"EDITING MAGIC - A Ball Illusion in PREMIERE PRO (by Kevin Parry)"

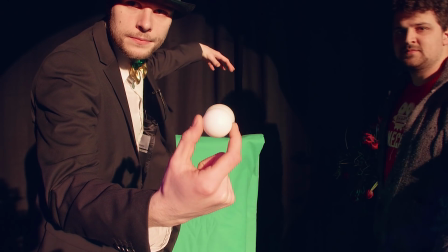[5:33]
We actually tried doing this with a green screen at first, but since the bigger ball cannot be visible in the beginning, you kinda have to work with two green screens.
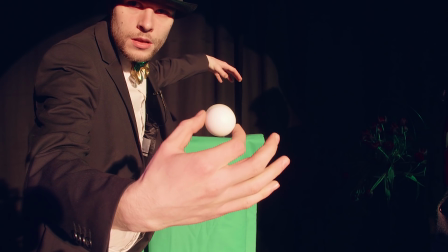[5:41]
As you take the ball, you need to remove one green screen, but that will leave you with an edge, which you eventually need to mask out anyways. Kevin actually mentioned it's nearly impossible to get any benefits from a green screen, and he was right.
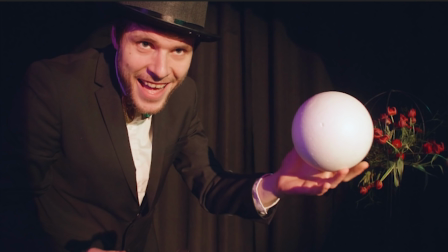[5:53]
By masking everything out, you'll end up with several black holes, but because we have that empty shot in the bottom, it will fill in those gaps. And now we can start with the real stuff, the transition from the ping pong ball to the bigger one.
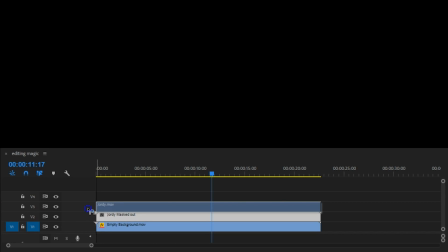[6:05]
Add your clip another time to the timeline on top of the rest.
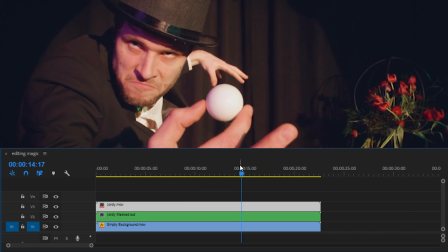[6:08]
On the point where you're just about to grab the ping pong ball, which is before you actually drop it, you draw a mask around it.
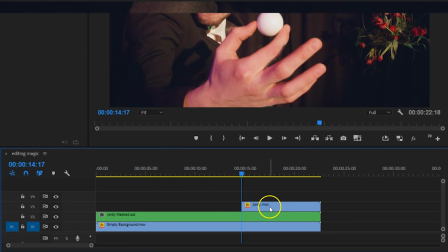[6:15]
Then you trim the clip until that point, right-click on that clip and choose hold frame.
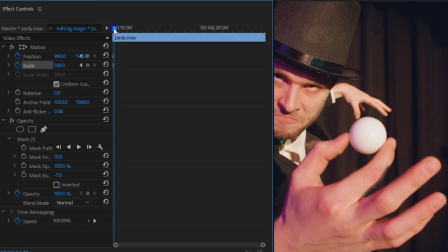[6:20]
And now you want to animate the position and the scale of that freeze frame so that it keeps following your movement. If your perspective size did not match 100%, you can also animate the scale of that layer, slowly to the same size as the bigger ball in the back.
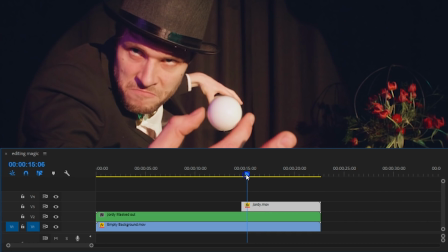[6:34]
On the point that you have taken the bigger ball, you may trim the last part to that point of the freeze clip. And at this point, you should have already dropped the ball, which you masked out in the beginning.
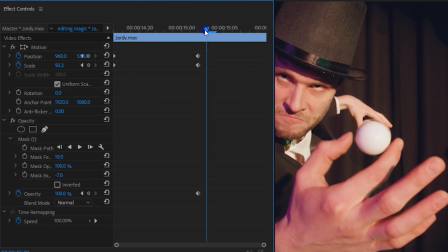[6:44]
Now, in order to make a proper transition from one ball to the other, you may also animate the opacity of that freeze frame so that it fades out.
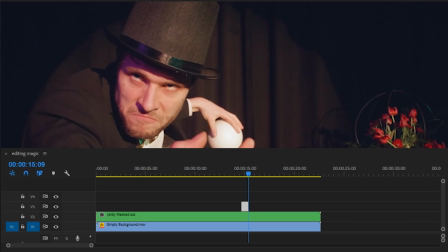[6:52]
And that's it for the ball. The only thing left to do now is your hand. So drag that same clip again to the timeline on top of everything.
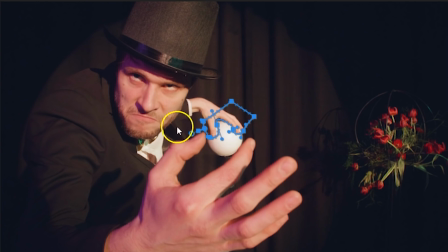[7:00]
Draw a mask around your fingers and animate that so that it seems like your hand wraps around the ping pong ball.
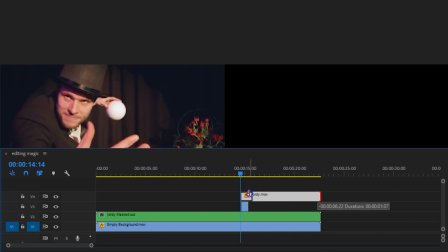[7:05]
Again, trim this to the same size as the freeze frame ping pong ball clip. The transition is definitely not easy. Your lighting have to be the same, your hands have to sit really still, which is why I rested mine on a light stand, and there's also so much more things that could go wrong.
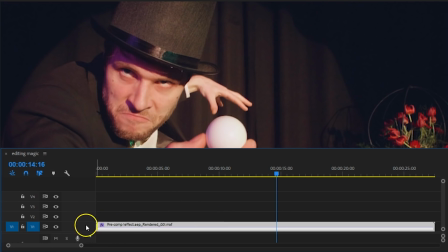[7:19]
So keep in mind that you will need to reshoot this many times. And if you still have trouble to get that transition right, you could speed up the part where you grab that bigger ball.
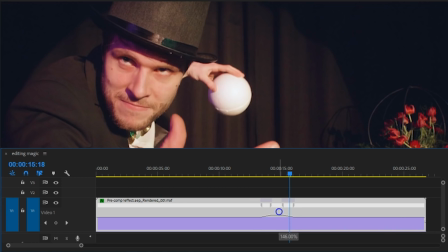[7:28]
And by making the movement faster, you kinda hide the mistakes. Or you can also add some fake camera motion to it, like we also did.
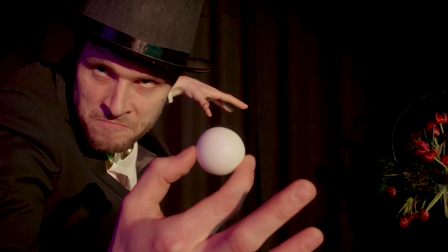[7:35]
Now, because of the moving frame and the extra motion blur, the transition will also be less visible.
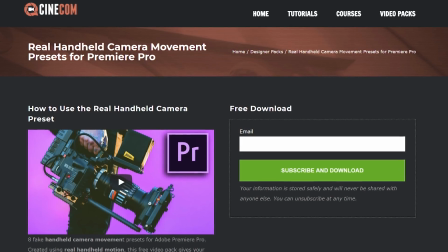[7:40]
And by the way, you can download this fake camera motion from our website, cinecom.net. So that was it. Thank you guys so much for watching. Thank you, Rocketstock, for sponsoring us today. And like always, stay creative.
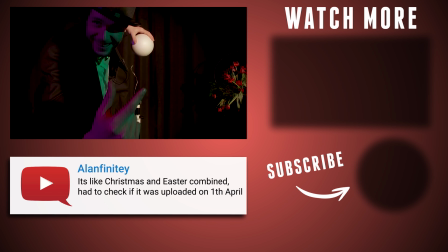[7:56]
Stay up, though.